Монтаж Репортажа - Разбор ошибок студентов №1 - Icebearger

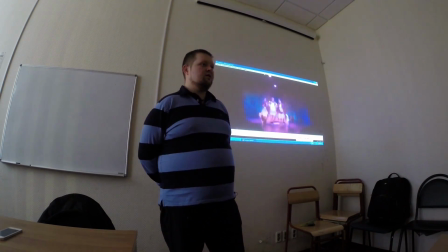[16:38]
Вы должны рассказать интересно зрителю, для того, чтобы ему было любопытно посмотреть ваш репортаж.
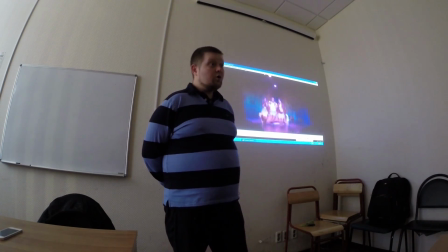[16:44]
В общем, он не длинный, и мы посмотрели все тихонечко. Но содержание в нем желает быть получше.
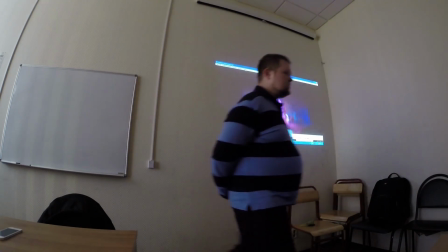[16:53]
Мы сейчас технически еще посмотрим.
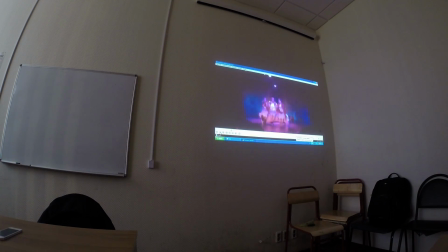[16:55]
Вначале вот эта длинная панорама, она вроде бы неплоха, но она не заявляет, что это театр. Фойе, чисто фойе, одним планом, это маловато. Можно вход, можно было несколько планов использовать, не панорамных.
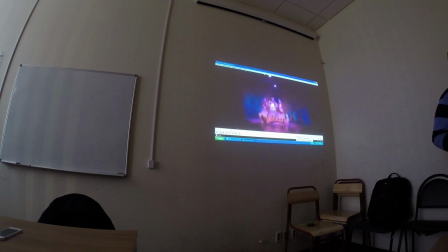[17:12]
Все как раз для того, чтобы показать, мы находимся в театре, сейчас мы рассказываем о том. Что-то добавить хотите? Да, меня просто разбирает. Мне кажется, удачно было бы, если бы ты... Вообще там фойе очень симпатичное. Там симпатичное фойе. Очень, а получилось не очень.
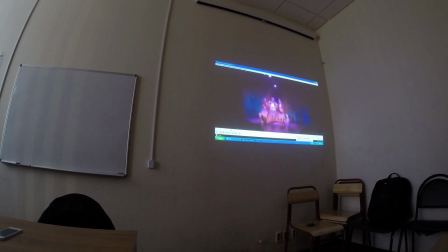[17:28]
И поэтому можно было снять... Вот там же ступеньки сначала. Да, ступенек надо было, наверное. Можно было пройтись по ступенькам, сказать, я поднимаюсь по ступенькам в театр. Я хотел, чтобы я была один раз. Ну, как бы, а я... Можно было быть в начале. Ну, нет, не хочу быть в начале. Хорошо.
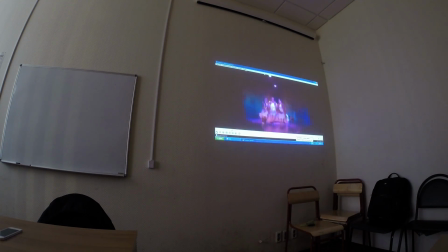[17:45]
Здесь миллион вариантов. Давайте еще дальше чуть посмотрим. Это у нас лайф идет.
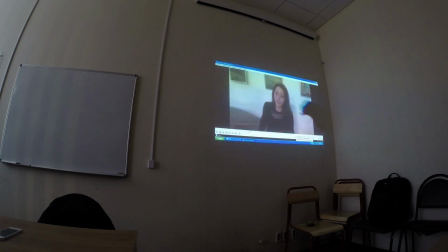[18:01]
Скомпрессировать. Давайте технически. Вот эта панорама, она не нужна. Ее нужно было обрезать. Либо она просто вначале пустая. Вначале ничего нет. Вот. Там стена, причем стена такая.
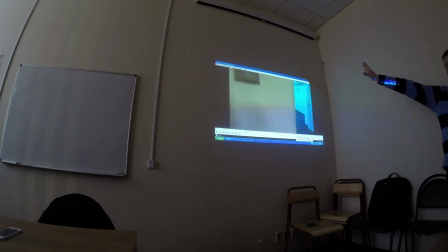[18:15]
Вот. Ну, да. Если бы от картины, например, еще как-то можно использовать. Но картина должна нести тоже тогда смысл. Либо просто сразу с лица начинаем.
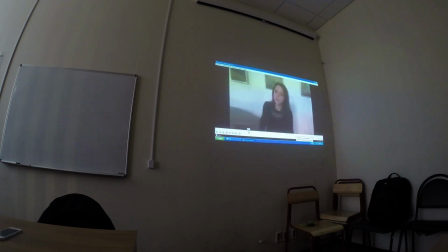[18:28]
Сразу начинаем. Потому что видно, камера повернулась, замешкались. Секундочку, да?
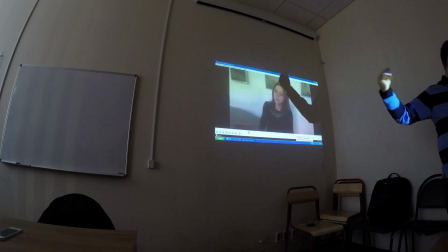[18:33]
Но это же осталось. Это надо было спрятать, отрезать просто. И в конце то же самое. Да, в конце я отрезаю.
Так, это особый жанр. С особой атмосферой и даже с особенной техникой исполнения, которую видят молодые актеры. Они еще совсем по-другому воспринимают сцену и безумно наслаждаются каждым моментом пребывания на ней.
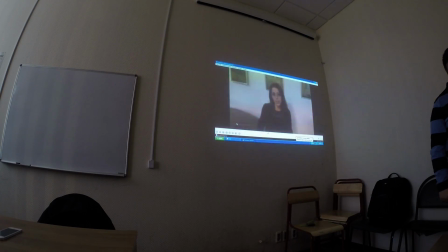[18:53] Наверное, именно поэтому для зрителя особое удовольствие доставляет наблюдать такое действие.
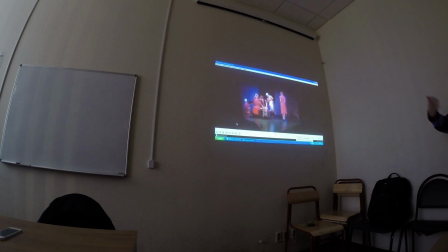[19:00]
Ничего подрезать, да? Потом, такое действие, можно было бы покороче, да. Но, по крайней мере, у нас все вроде бы складно получается. Стендап подводит такое действие, и дальше пошло опять действие.
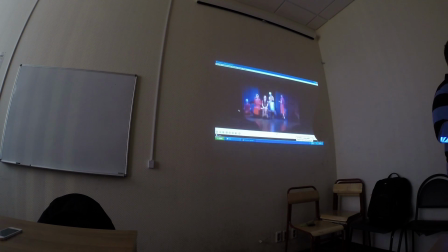[19:14]
Можно было дать маленький-маленький лайф, чуть-чуть вот, и дальше опять за кадром рассказать что-то. То есть не обязательно лайф и все. Да.
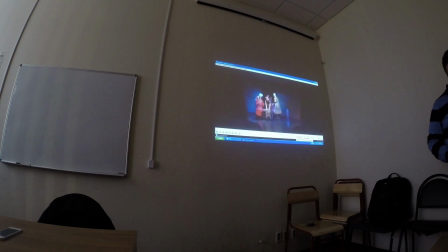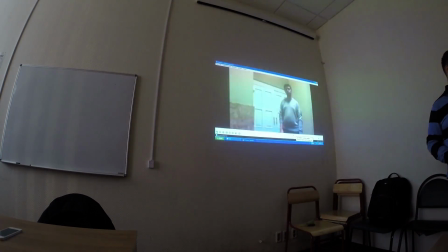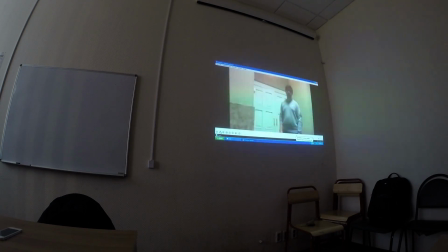[19:46]
Тиховатый синхрон. Ну почти ничего не слышно. Снизу вверх вообще какой-то обстановки. Да просто я его заставляла, этот чувак, он там работает. Так. Я его заставляю, говоришь, пожалуйста, ты можешь нормально это сделать? Он, я вот вас это говорю, вот так и не смог ничего сделать.
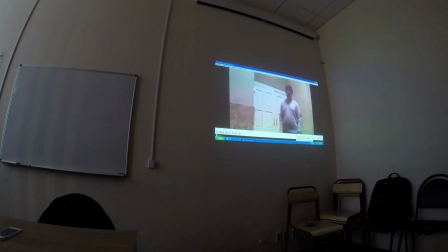[20:00]
Он просто встань нормально. Не самая удачная съемка именно этого человека. Вроде я вот это максимум, что я смогу говорить, не выйти, а уже все ушли. Гриш, ты что-нибудь не пора сказать. А, то есть это последний человек, который остался. Это приятель моего друга.
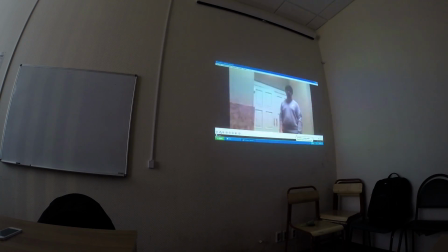[20:15]
Вот, короче, я говорю, Гриш, пожалуйста, давай, кто-нибудь выйди мне хоть что-нибудь. Надо было задать конкретный вопрос. Я ему сказала, что надо сказать, он такой... Нет, внимание. Да, можно объяснять, если человек очень сложно вообще свои мысли формирует, да, ему нужно подсказать, как сказать.
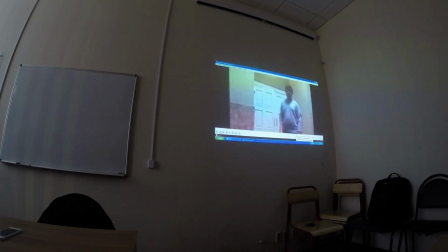[20:34]
Но в любом случае нужен вопрос. Вопрос нужно задать, чтобы на этот вопрос он мог ответить. Вот а вопрос, может быть, типа закатываем или просто... Да, конечно, его можно отрезать же потом. Не должно быть, да, просто? Я не вижу в этом смысла, так как есть закадровый текст.